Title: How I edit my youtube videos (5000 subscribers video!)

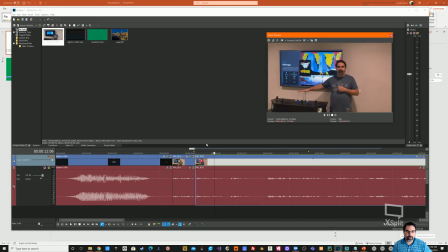3:59 talk about control options what are your choices on a pedestal okay so this one is really rough and the second one just needs a little
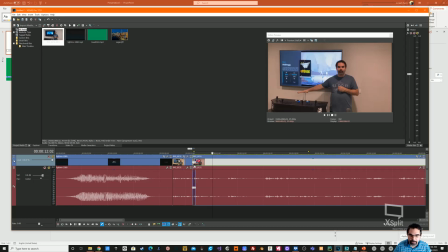4:06 smoothing for smoothing i can take this and drag it over and you see this overlay here what that'll do is what's called a crossfade and this is what
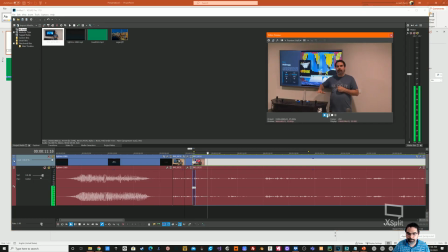4:13 it looks like there that smooths that out i'm good with that this
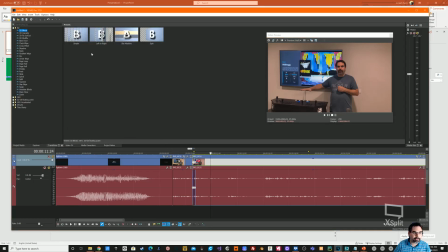4:18 one here there's another way to take transitions you can click on them and you can click and drag this down here and this is a uh just a to give you a sample of what this will look like
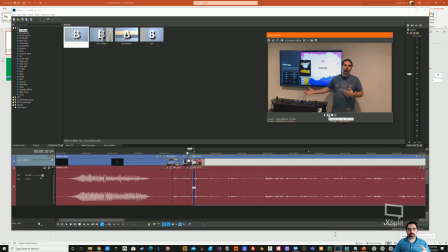4:29 okay let's talk about control so that was a more uh abrupt transition or i'm sorry a bigger transition.
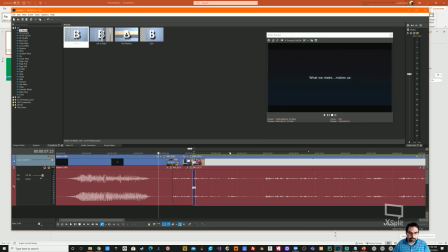4:36 It was the blinds there. Show it one more time. Okay.
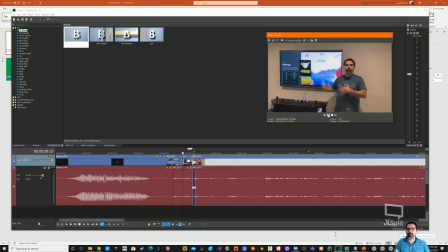4:41 And I like that because if I'm going from one scene to another where it's really abrupt, I don't want to do just a crossfade. It won't be as good. So I'm going to do that one. Okay. So that's how I do transitions. Uh, the next thing is color, what's called color grading or LUTs.
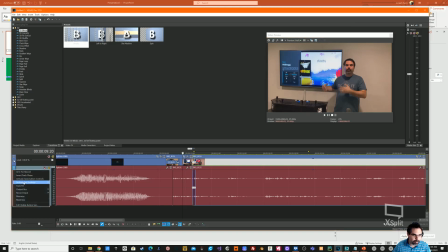4:55 If you look at this right here, I'm going to apply what's called a track effects over here. And this will apply to the entire track.
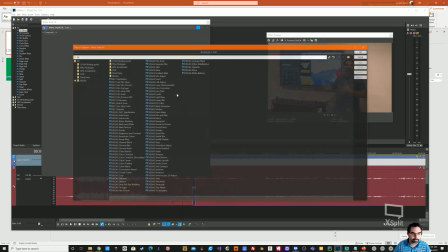5:01 I'm going to do it on the video track instead of the audio so there we go and there's one called uh this is
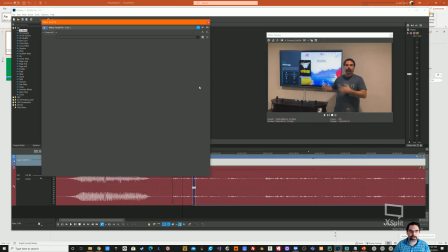5:08 film process this is from boris effects which i got with sony 17 for free and i can take the gamma correction here and i can darken it and the reason i'm doing this is this is black like it's almost a jet black i'm looking back over it and then my shirt is a much more blue so you can see
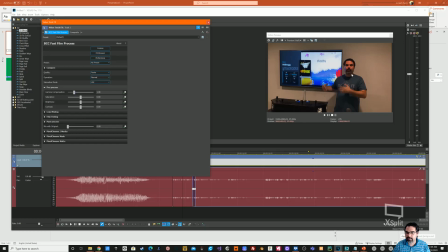5:26 like when i darken this i get that black my shirt gets to the correct color it's darkening everything though because i'm adjusting the gamma but it does make the the color in the video look a bit sharper and i'll here let's turn that off and show you that's
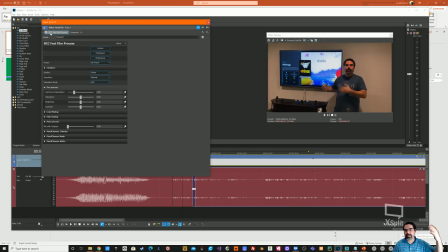5:40 it kind of washed out with lighting now if my lighting was better and i didn't use overhead lighting then i wouldn't have the shadows up here as bad as i do but you can see i definitely make it better and i do this with my videos now so something i've started doing recently let me show you a different way to do this.
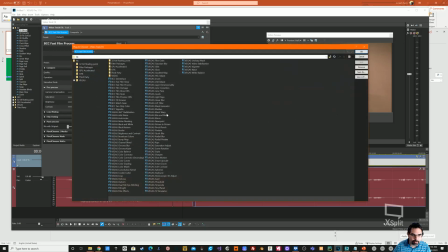5:54 I'm going to hit this here to add what's called a LUT. So Sony Vegas has LUTs in 17.
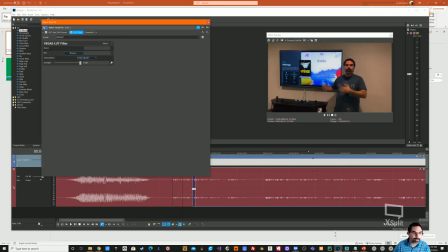6:00 Not all versions have this. By the way, I got Sony Vegas off of a Humble Bundle for, you know, whatever I donated, $50 or whatever. So I know it's a $500 program, but even starting out, I was able to get it. Here's a LUT filter.
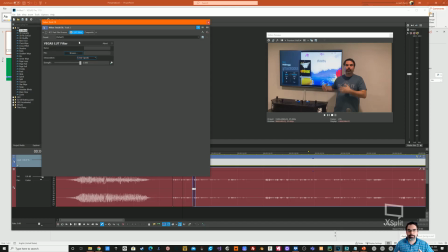6:14 A LUT is a lookup table and LUTs are available out there. It's kind of like having a professional come in and adjust your look for you. It's more than just lighting it's highlights mid-tones a bunch of other stuff and so what i'm going to do is i'm going to find a lut
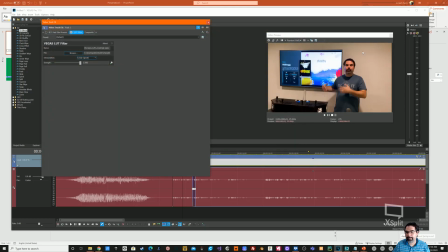6:28 this contrast lut that i've been using and you see what happens here is this wall color is much closer to my actual wall color my shirt is the brighter blue this blackened up but it didn't darken everything or lighten everything it kind of changed the mid-tones and so on and so
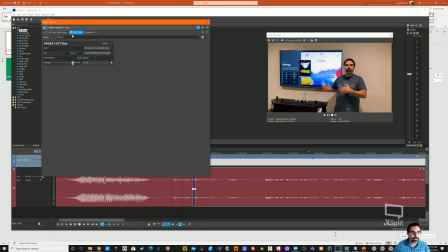6:45 i can change the strength of it just you know if i think it goes too much but let's turn that off again so it just cleans up the video and i've been doing this lately it's i really like it i feel like it's making my videos look better and let's compare it to the other one see that darkened everything and